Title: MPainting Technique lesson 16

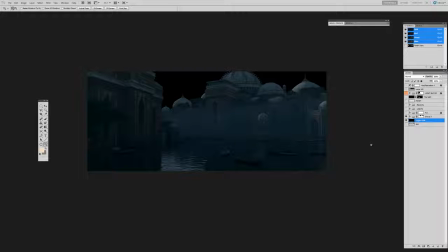Alright, so let's jump into how the PSD is constructed. And the way I start, I have my RGB with the fog rendered out, just like how we took a look at in the render layers.
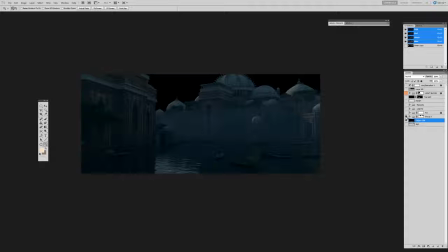And this is how it comes in. Now I've alphaed it out, taken it out, so I have my layer separated here. And this is all the other stuff that goes on top, but we're right here at the RGB level.
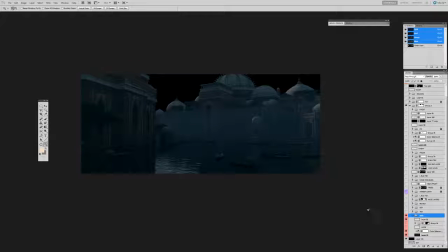Set that so we can see it. So first thing I do when I bring this in is I want to start setting up my sky and getting an exposure started and working.
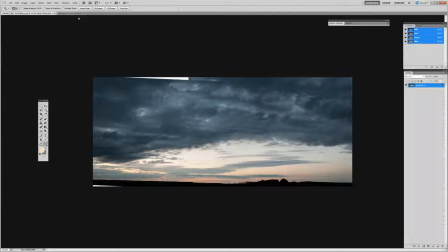So I'm looking for an early morning kind of lighting scenario, and this has something similar to what I'm after.
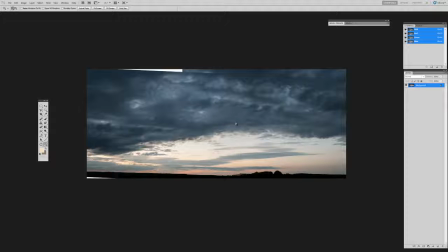Now this may be a sunset, but it could still work for it. Now the values are a little high, and I've stitched a couple photos together that I've shot myself.
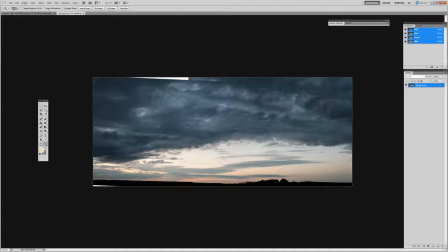So, and that's the good thing about shooting your own photos, is that I have it super high res, as you can see, which is good. So I'm just going to copy that over
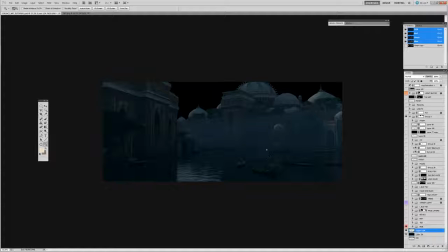and paste it underneath the RGB.
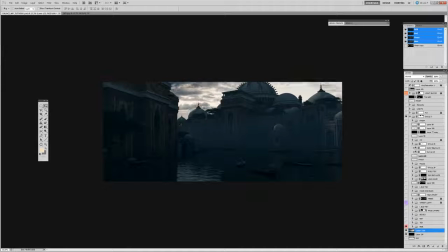And of course you can see this thing is huge, and we want the light to come from screen left, so I'm just going to flip this, and you can see I'm getting some different things going on, but what I'm after is I want compositionally
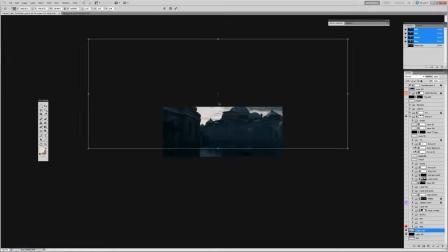the clouds in the sky to go into perspective, so create some depth in the shot itself. So I like these lines going back. I want some of that color, but I also want a little bit of that dark cloud to be over top,
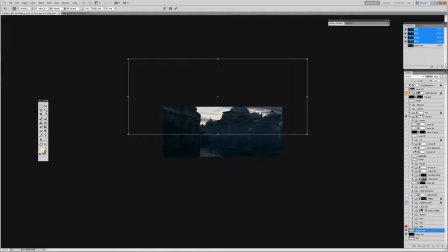so it kind of suggests that it's early morning, and it creates some nice kind of contrast there, dark against light and then light against dark.
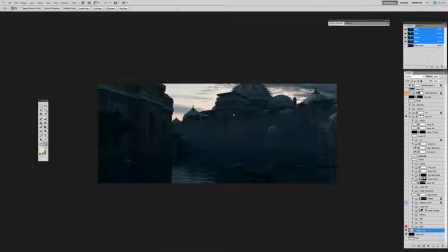This is starting to work,
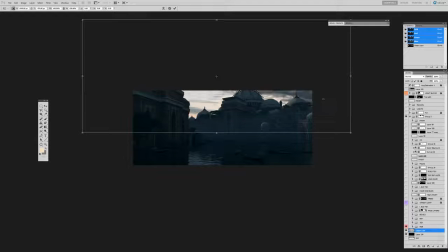and you can play around with this until you've got something that you like, darker clouds coming down or lighter, and I think I like it there.
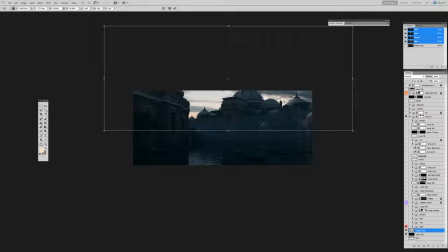A little higher, no. I'll get rid of that small cloud that I was looking at over here. Alright, I won't spend too much time on this because we have plenty more to do. And the other thing I'll always do is have a hue and saturation at the top of my layer stack.
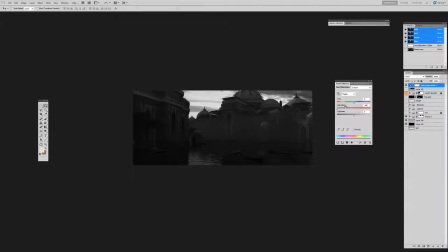And it's essentially a color correct with the saturation taken out and then put on color mode. And the reason I put it on color mode is because if you put it on normal, it affects your it affects the values.
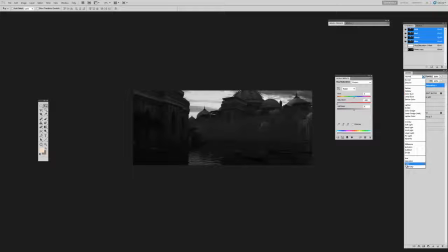We don't want to affect the values. We just want to take a look at what this thing will look like in grayscale. So we put it on color mode, and it won't affect the values. It will just affect the color.
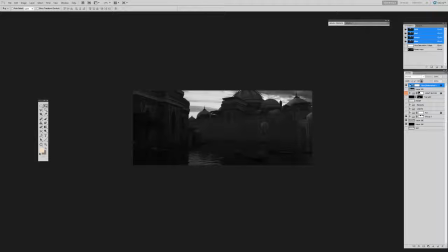Alright, so that's always there. Now this gives me gives my brain a chance to digest only value and not color at all. So I can start playing around with the exposure the way I want.
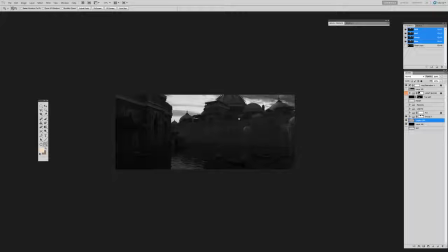Now I have a a reference sheet on my other monitor that I'm always looking at. We took a look at it earlier on to guide us as far as exposure goes.
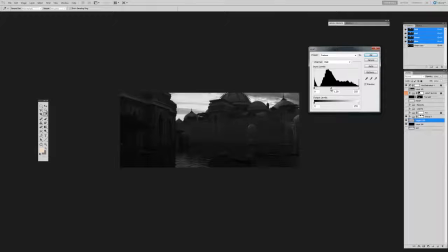And one thing that we noticed is that the sky was really bright. We don't get dark values in the sky. We want it to be bright because we're exposing for that shadow. All this detail in the shadow areas, the reason we see it is because we're exposing for it through our camera.
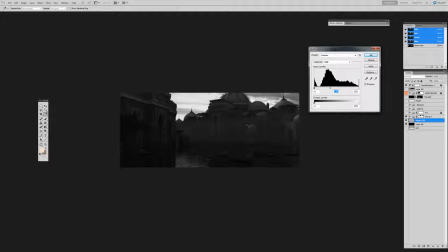So that means the lighter areas in our scene here are gonna shift a little higher, if not be blown out. Now I don't want to blow it out.